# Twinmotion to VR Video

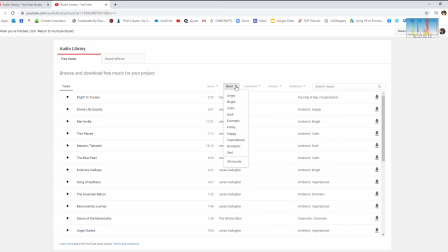(8:10)
I'm going to set my mood, you know, dramatic and dark and romantic might not be the best stuff for an architectural walkthrough. So let's just grab something that's calm, that has strings. And, wow, Stranger Thing, that could be really exciting and interesting.
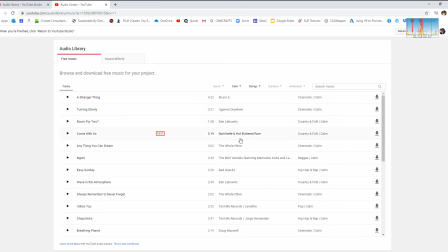(8:30)
Let's just go ahead. Totally going to guess here in terms of what we're going to get. Cinematic and calm sounds awesome. So let's grab this piece right here by The Whole Other.
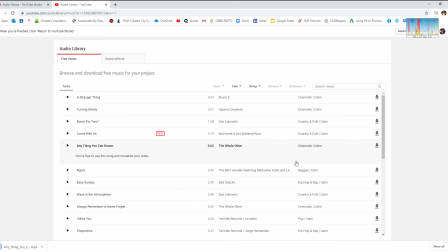(8:45)
Do pay attention to the licensing on these. You know, a lot of times you say you're free to use this song and monetize your video. Just double check that kind of information right there, right? Because it's not all the same. Most of these are royalty free, but some clips have some specific things.
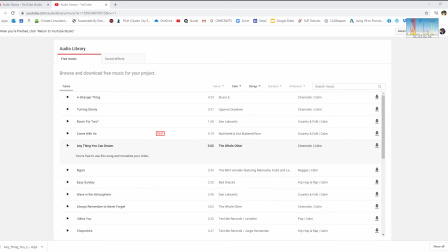(9:02)
So I'm going to say show in folder, and I'm just going to move this to my desktop so that it's easy to find and bring in.
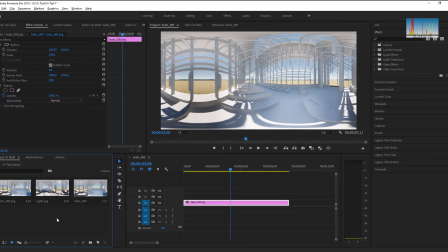(9:09)
So back in Premiere, an audio clip is going to work the exact same as anything else.
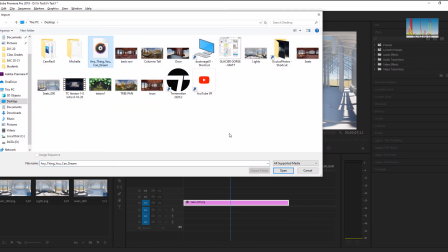(9:14)
I'm just going to import, and let's bring that in to my bin.
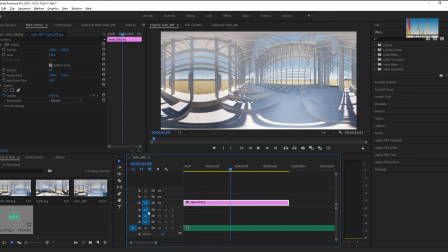(9:21)
And I should be able to drag and drop that into my audio clips. So if you notice, I've got 4 channels for audio, and right now I have 3 channels for video. As I start to scrub through this, we should start getting whatever that audio is that I just downloaded. It's pretty exciting stuff.
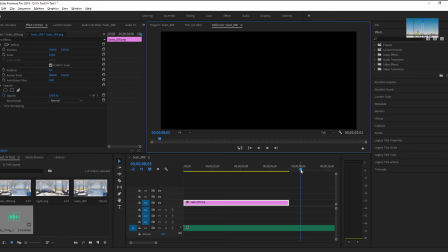(9:44)
So what I'm looking for with audio in particular is when there's a change or a repeat or something like that that I can start lining things up with. So in this first listen through here,
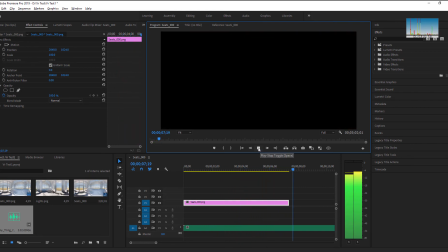(9:58)
there's sort of a repeat with the guitar that happens right around that area, right?
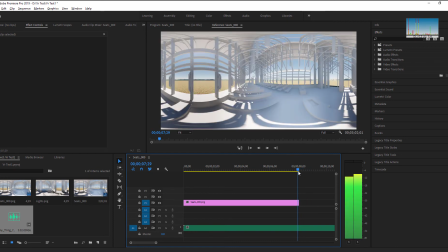(10:05)
So the things that I can do with that, I can, if nothing is selected, I can move my shuttle, this little dude right here, to a location that I want to tag and add a marker so that I know this is always going to be there.
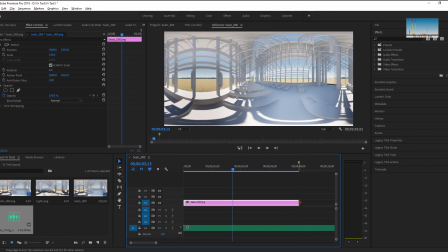(10:19)
That's something that I can reference back to. My video clips are going to snap to that. So I know right around here, I want to go ahead and establish a change, switch from one image to the next. So for this one, I'm going to switch from the seats to the lights.
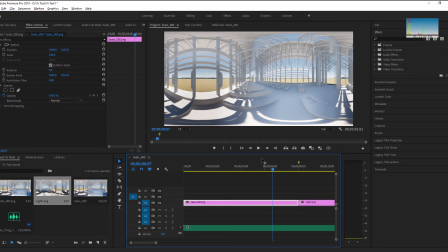(10:38)
So in typical movies, right, this would be a hard cut,
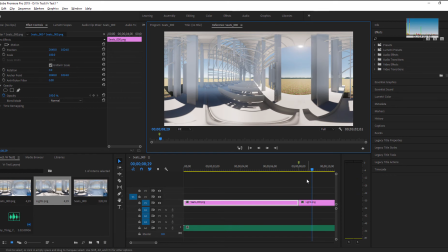(10:43)
one to the next, which looks great on film. It reads great, all that stuff. But in VR, it's really jarring. So I typically always recommend some kind of subtle transition.
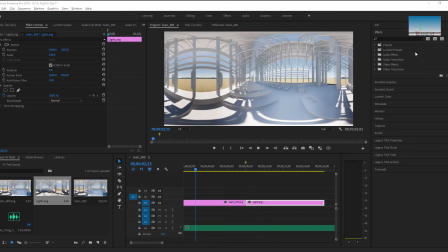(10:57)
The default one to go to is going to be under effects. Let's go to video transitions, dissolve, and cross dissolve. I'm going to drop that right here. I'm also going to select it. It's the default is a 1 second cross dissolve.
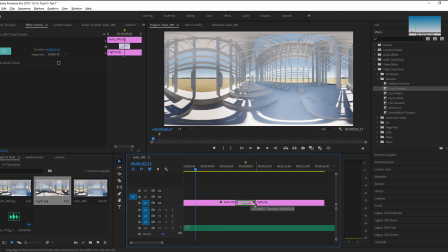(11:16)
Again, even that's a little bit too fast in VR, in my opinion. So I'm going to switch that to a 2 second cross dissolve. And what this does is it's simply going to fade from one image to the next.
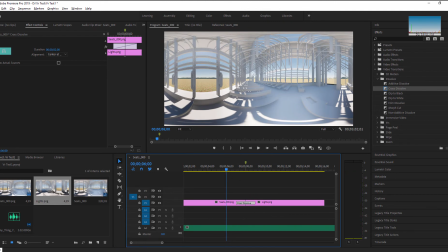(11:31)
Cool? And it's going to start building that for me in a way that I can sort of see what's happening. I'm not sort of jarred from location to location. The fact that the world is fading out in front of me gives me that little sense of removal that I'm not getting thrown about the room,
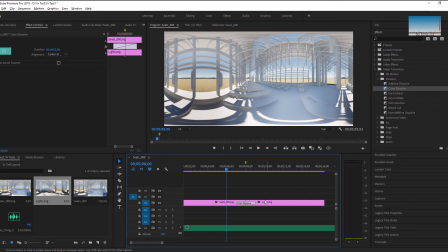(11:48)
that I'm still in a VR, an artificial VR space. I don't get sick or nauseous or anything like that. There are a whole series of immersive video transitions as well, which get into the more specialized things, gradient wipes,
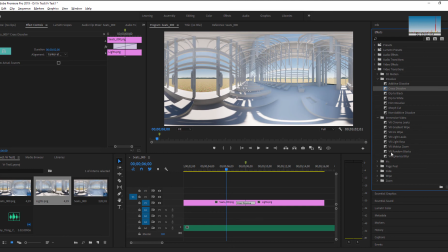(12:04)
iris wipes, all those kind of things, which work really well at the right time. It's just, I always recommend don't overdo it. It's like a bad PowerPoint slide transition that sometimes they're just overworked.